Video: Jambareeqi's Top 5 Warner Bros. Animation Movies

Howdy folks, Jambareeqi here.
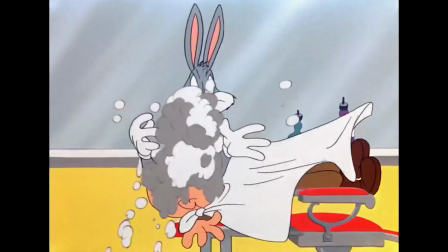[0:05]
Warner Brothers Animation Division has an iconic legacy behind its animated shorts, but when it comes to its feature films, they're pretty hit or miss. In this video, I'm going to be revealing my choices for the top 5 best Warner Brothers animation films.
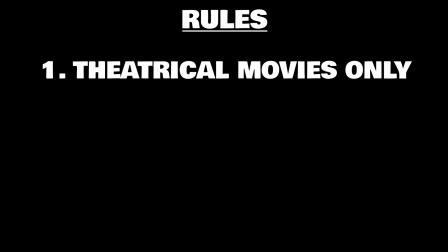[0:19]
What are the rules? 1. Only theatrical movies. So don't expect any straight-to-video films or TV movies.
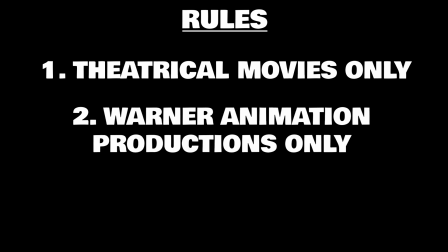[0:26]
2. Only films that were produced by Warner Brothers' own animation division. That includes post-production involvement. Just because Warner Brothers put their logo on an animated film, doesn't mean that their animation division worked on it. Don't forget that Warner Brothers is also a distribution company. 3.
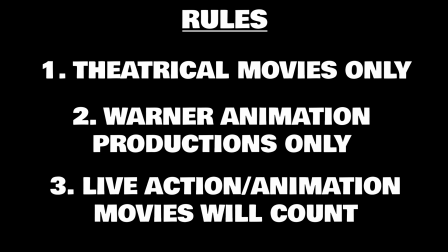[0:41]
I'll be counting movies that blend animation with live action, because these films still credit Warner Brothers Animation for being attached.
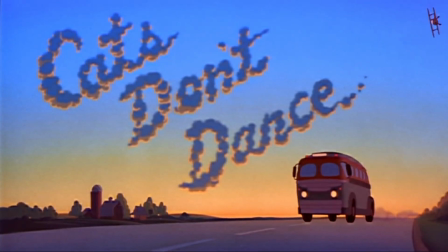[0:48]
Let's go! Number 5. Cats Don't Dance. Danny is a countryside cat who heads to Hollywood to become a star.
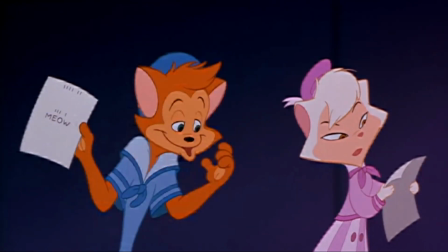[0:54]
However, when he gets there, he realizes that animals aren't given big parts in movies, and meets the struggling veteran performers Tilly,
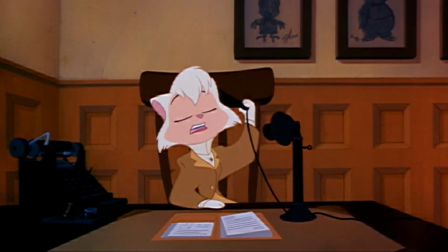[1:01]
Wooly, Francis, T.W. and Cranston, as well as a secretary called Sawyer who gave up her dreams of stardom.
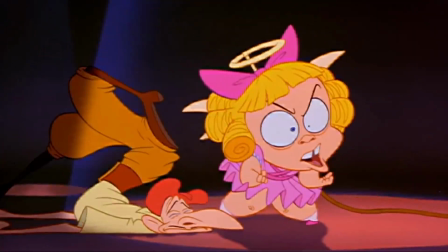[1:07]
It also turns out that child actor Darla Dimple has her thumb over Hollywood, because she's the studio's prize star.
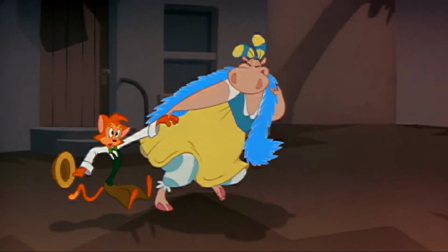[1:13]
So Danny must inspire his fellow animals to believe that they deserve the spotlight too.
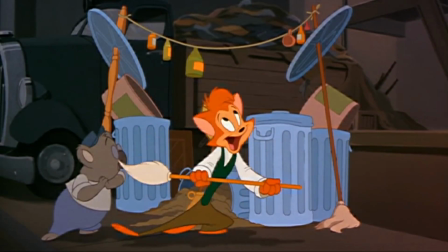[1:17]
Now, I used to have mixed feelings about this film, but rewatching it for this video gave me a completely new perspective.
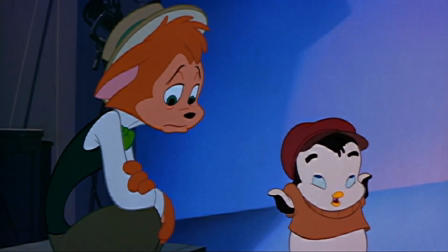[1:23]
The film is all about reaching your dream career despite the disadvantages created by industries.
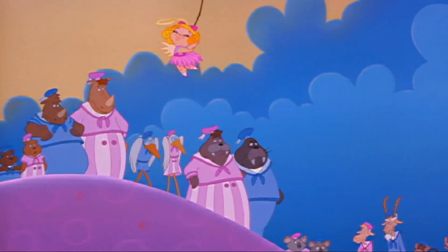[1:28]
More specifically, how Hollywood underrepresents certain communities, and rewards those who live up to a fake persona.
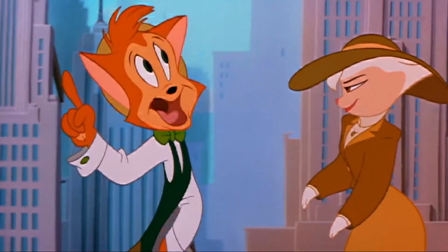[1:34]
Cats Don't Dance uses the characters of Danny and Sawyer to explore conflicting philosophies.
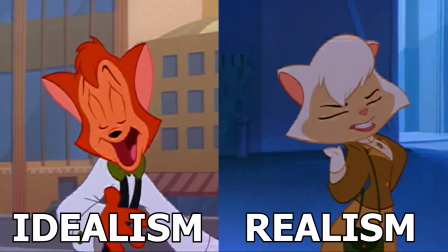[1:39]
Idealism versus realism, and optimism versus pessimism.
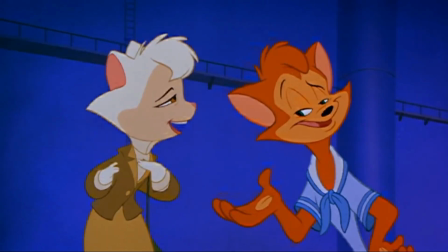[1:42]
These are two characters who stubbornly stick to their own mindsets, but must learn from each other to find a healthy balance of realistic expectations and an ambition for success.
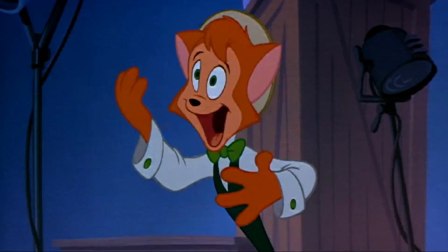[1:51] Danny, they don't care. But don't you get it? What is it with you?
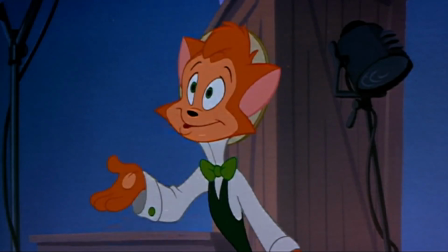[1:57] Why are you so determined to make a fool of yourself? What do you mean? All I want to do is the thing I love.
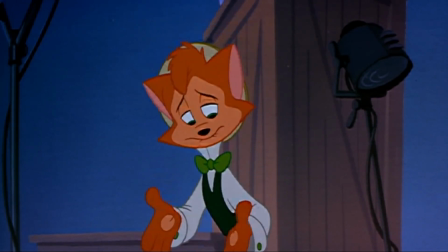[2:05] Doesn't everyone?
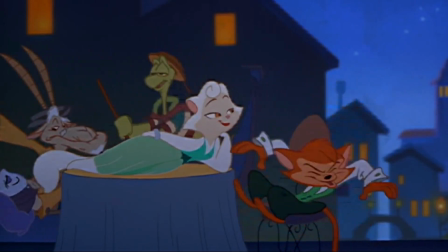[2:11]
Together, Danny and Sawyer represent the perfect harmony of hope and truth, which is what makes them such an unstoppable act as a duo,
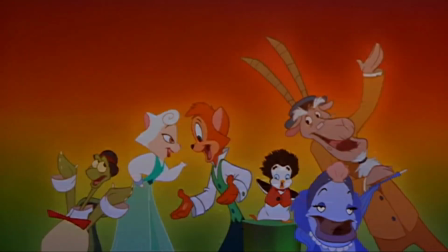[2:18]
all while they share the stage with the veteran character actors that an ageist Hollywood abandoned.
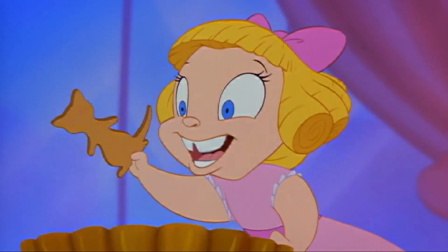[2:22]
Contrast these ideals with Darla Dimples, someone who is so spoiled that she tries to crush other people's dreams to keep her own career alive,
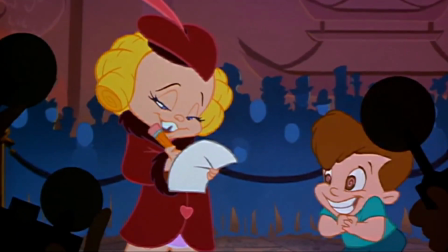[2:29]
while putting on a sweet, innocent little girl act for the media.
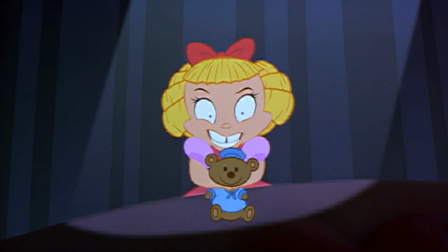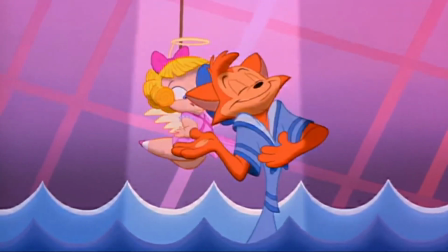[2:38]
Our heroes believe in sharing the stage in the name of equality, but Darla wants the spotlight all to herself and mocks the very idea of animals being entertainers.
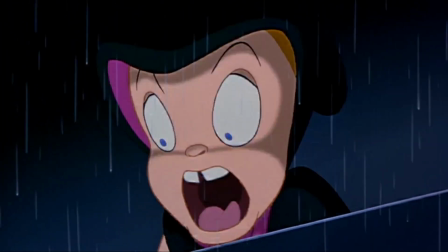[2:46]
She's a symbol for the dark side of Hollywood, someone who embodies malicious intent, creepy inauthenticity, and selfish manipulation.
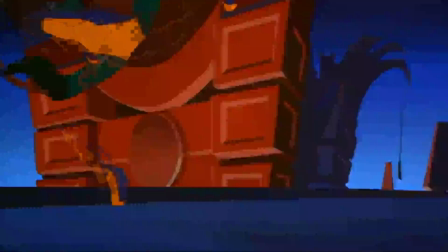[2:54]
It also helps that this film has terrific animation that's clearly been supported with a big budget.
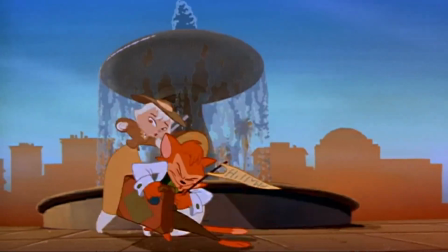[2:59]
It's expressive, fluid, and lively, but also has moments of pathos and soul-searching.
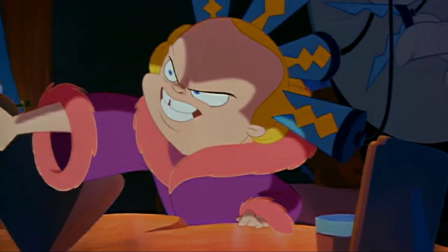[3:04]
Darla's villainous over-the-top character animation in particular always steals the movie,
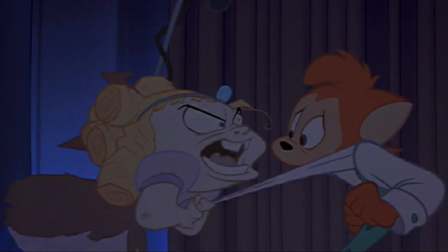[3:08]
because it's got this rubbery quality that inspires devious, deranged, and flamboyant expressions and poses.
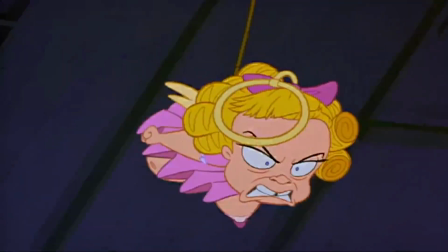[3:14]
Every frame perfectly fitting an emotionally unstable narcissist who switches personalities at the drop of a hat.
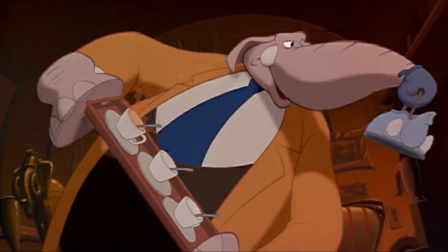[3:20]
Can the movie slapstick get carried away sometimes? I guess so, kind of.
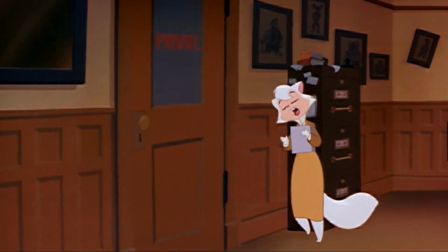[3:25]
But it certainly does a good job at recapturing the dynamic energy of classic Warner Brothers cartoons.
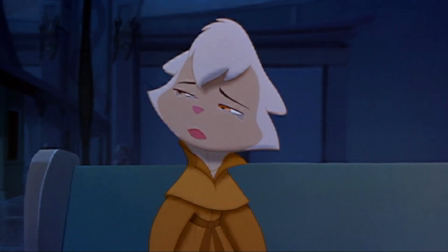[3:30]
And the film does know when it needs to slow down for more sentimental moments. Oh, and the musical numbers in this movie are fantastically catchy.
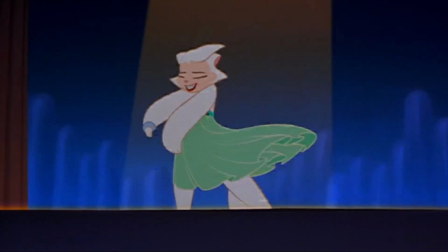[3:38]
Each one has a high-spirited rhythm that'll make you want to tap your feet and dance along.
I got a song to sing.
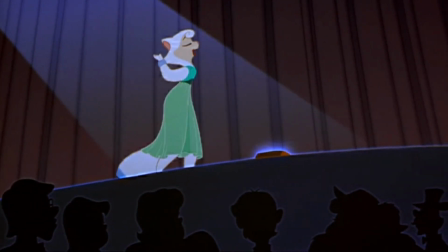[3:48] You don't like my song, I'm gonna sing it anyhow.
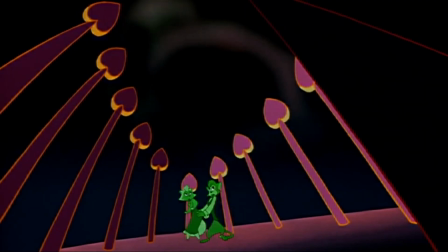[3:51]
Even if you don't like Broadway-inspired songs, you'll at least get some fun out of Darla's spectacular operatic villain number.
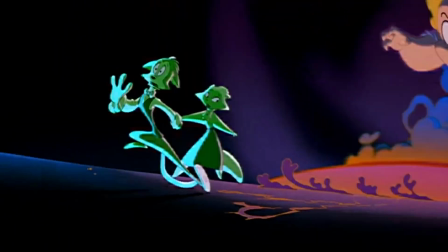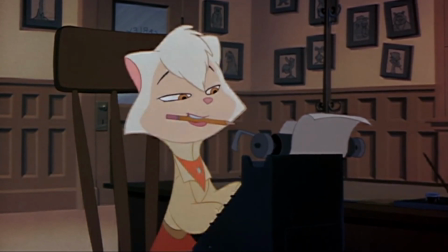[4:07]
I can't help but really resonate with this movie where I am in my life right now.